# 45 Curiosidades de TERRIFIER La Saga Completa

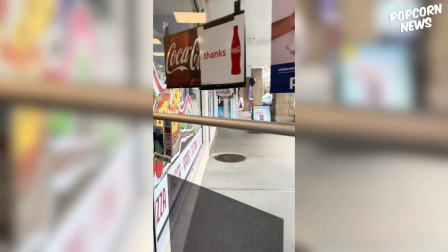No obstante, hoy en día existe otra pizzería en ese mismo sitio llamada Miseno Pizza que está en funcionamiento,
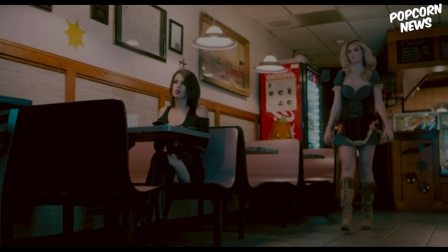aunque la remodelaron por completo, así que no se parece en lo absoluto a la de la primera cinta.
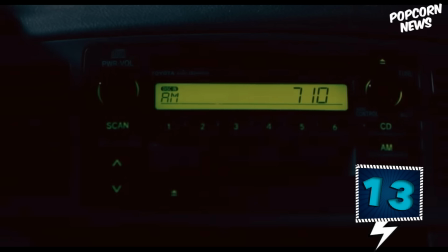Mientras Don está en el carro esperando a Tara, se puede escuchar en la radio un anuncio sobre una tienda de disfraces llamada Craven Halloween.
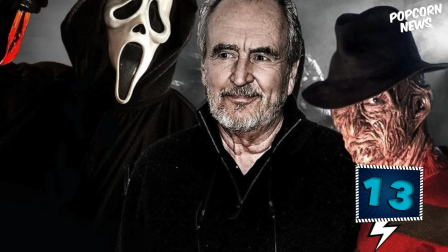Este es un homenaje al director Wes Craven, el director de cine conocido por ser el creador de cintas como Pesadilla en la Calle del Infierno y Scream.
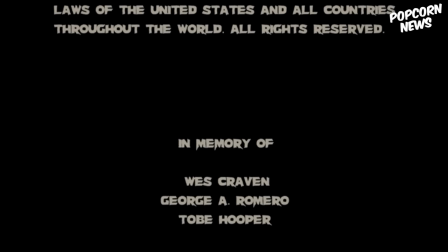De hecho, en los créditos finales se puede leer que la cinta está dedicada a su memoria,
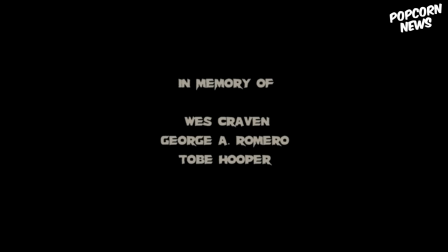ya que el cineasta lamentablemente falleció en el 2015, un año antes del estreno de la película de Terrifier. Incluso está dedicada también a la memoria de otros dos directores del cine de horror que son George A. Romero,
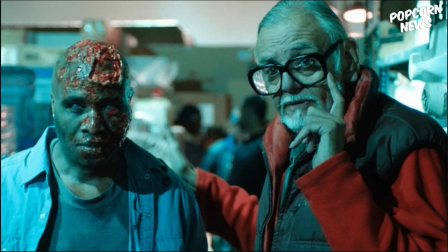conocido mayormente por La Noche de los Muertos Vivientes y todo lo relacionado con zombies,
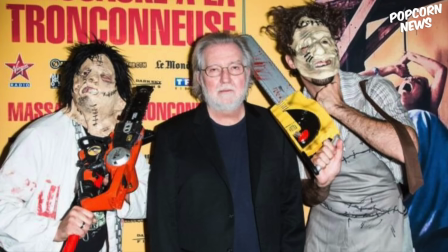y Toby Hooper, el director de cintas como La Masacre de Texas y Poltergeist.
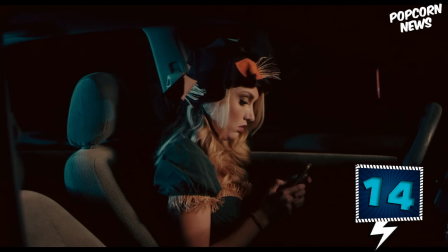El anuncio de la tienda de Halloween de pronto se ve interrumpido por una alerta de noticias para anunciar que hubo un ataque
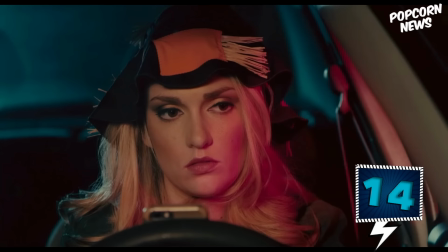en una pizzería e inmediatamente después pasa una ambulancia que pareciera iba justo a la escena del crimen.
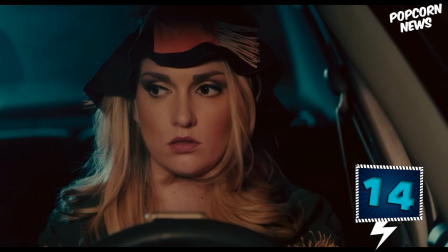Sin embargo, esta fue una mera coincidencia porque era una ambulancia real que simplemente pasaba por el lugar.
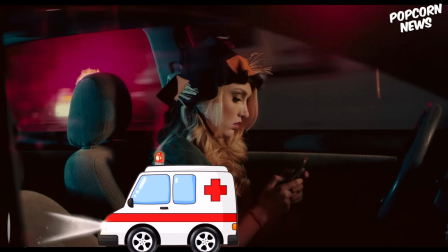Recordemos que la película tenía poco presupuesto, aunque no podemos negar que le dio el toque perfecto a la escena.
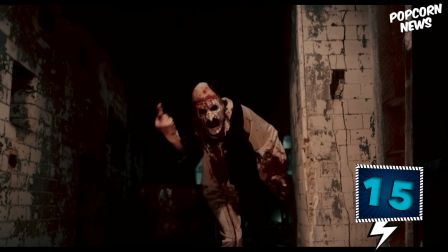El gesto obsceno que Art le hace a Victoria luego de que ella le entierra un clavo en el pie fue totalmente improvisado por el actor, pero al equipo de producción le pareció tan gracioso que decidieron dejarlo en el metraje final.
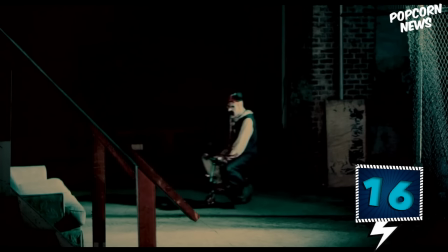Mientras Victoria intenta huir de Art, el payaso, muy quitado de la pena, comienza a dar vueltas en un triciclo.
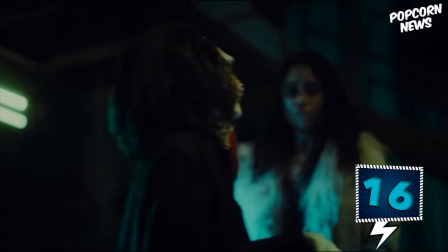Esta es una evidente referencia a Billy el muñeco, el personaje de Saw que anda por la vida en su triciclo.
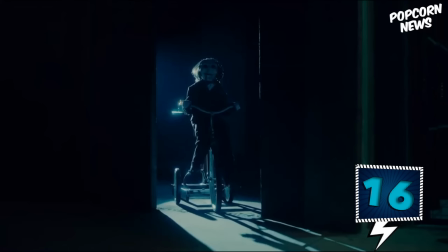Y de hecho vuelven a hacerle otra referencia más en la segunda película de Terrifier,
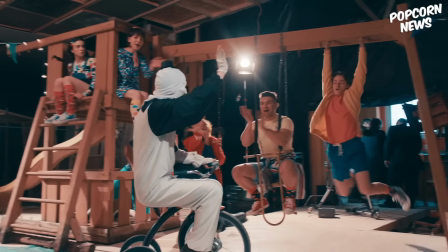cuando Art aparece por primera vez en el Clown Café montado en un triciclo.
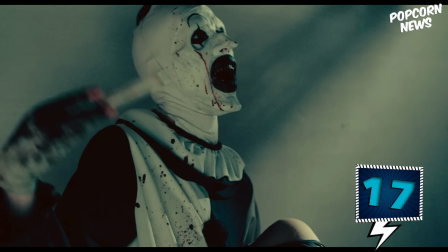A lo largo de la primera película hubo muchísimas referencias a Terrifier, el inicio,
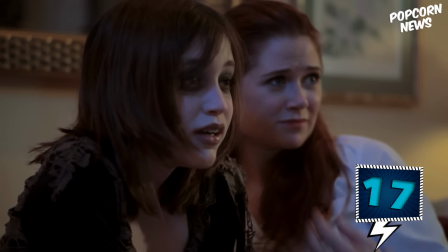que es la película antológica que recordemos tiene cortometrajes dentro de ella, y aunque no tiene nada que ver con estas cintas,
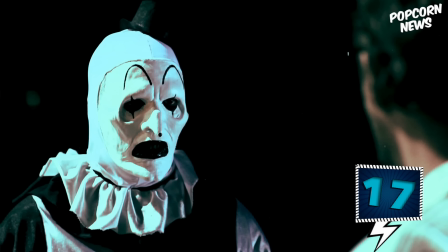los guiños ahí están como si hubieran recreado a propósito ciertos momentos.
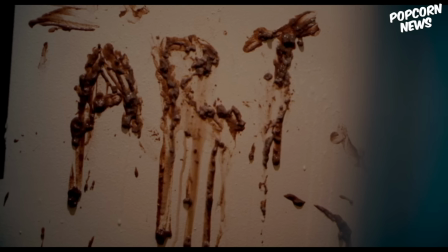Por ejemplo, lo que hizo Art en el baño de la pizzería, lo hizo también en la estación de la gasolinera que va dentro de la historia de Terrifier.
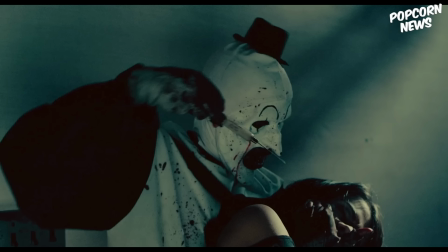Mientras que lo de la inyección, secuestrar a una mujer y tocar la bocina, lo hizo en el corto de El Noveno Círculo.
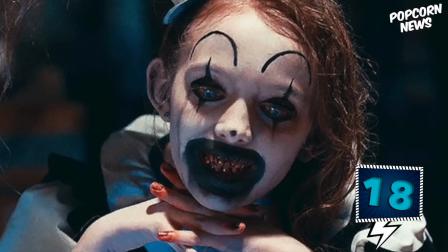Little Pale Girl, o la pequeña niña pálida que acompaña a Art en la segunda película,
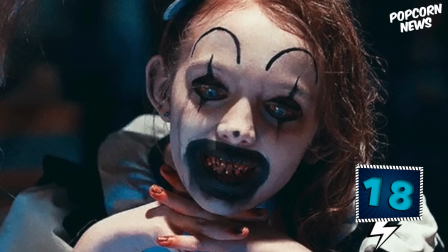inicialmente iba a tener un look un poquitito más tierno, pues se supone llevaría un vestido de flores.
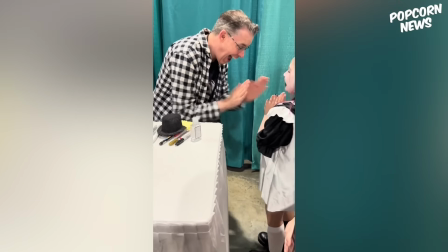Pero luego de que el director viera a mujeres e incluso niñas haciendo cosplay de Art en las convenciones luego del estreno de la primera película,
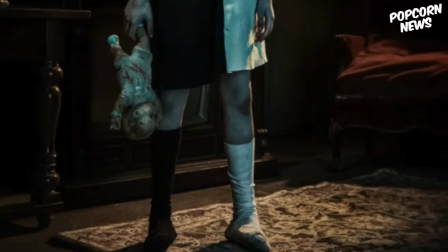decidió modificarle el look por completo para que fuera como una versión femenina de Art el payaso. Por cierto, para su caracterización, la niña pálida utiliza dientes protésicos, solo que le intercambiaron los dientes superiores a los inferiores y viceversa para que luciera aún más extraña y aterradora.
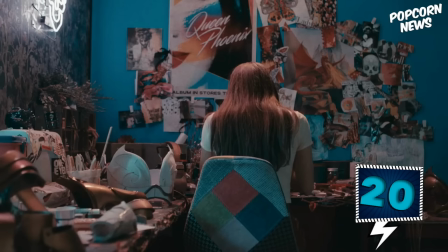Al inicio de la segunda película, en la habitación de Siena, hay un póster de Queen Phoenix.
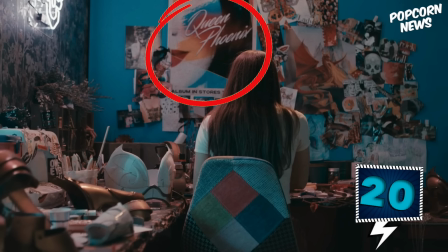La persona en ella, en realidad, no es una cantante famosa. Es más, ni siquiera es una chica, sino el director Demian Leone, que no crean tampoco se transformó con maquillaje en esta chica,
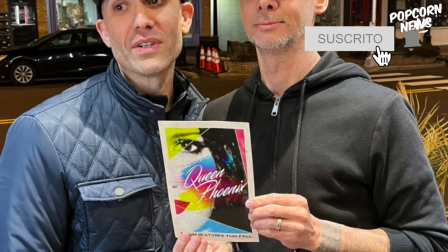sino que hicieron un montaje con una app así bien casera la cosa.
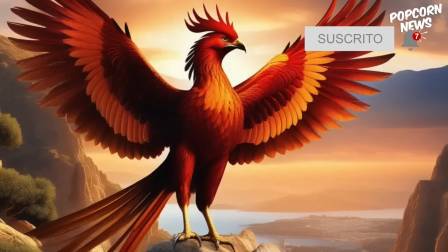Otro detalle interesante es que el ave Fénix es un ave con unas alas majestuosas que supuestamente renace de sus cenizas.
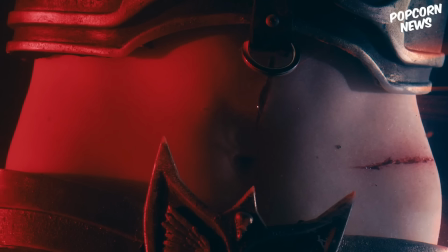Muy parecido a la historia de Siena, quien incluso utiliza un disfraz de Halloween con alas,
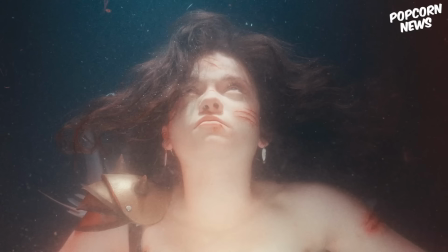y es que en el momento que la creíamos muerta, regresó a la vida, así como estas criaturas que simbolizan la esperanza.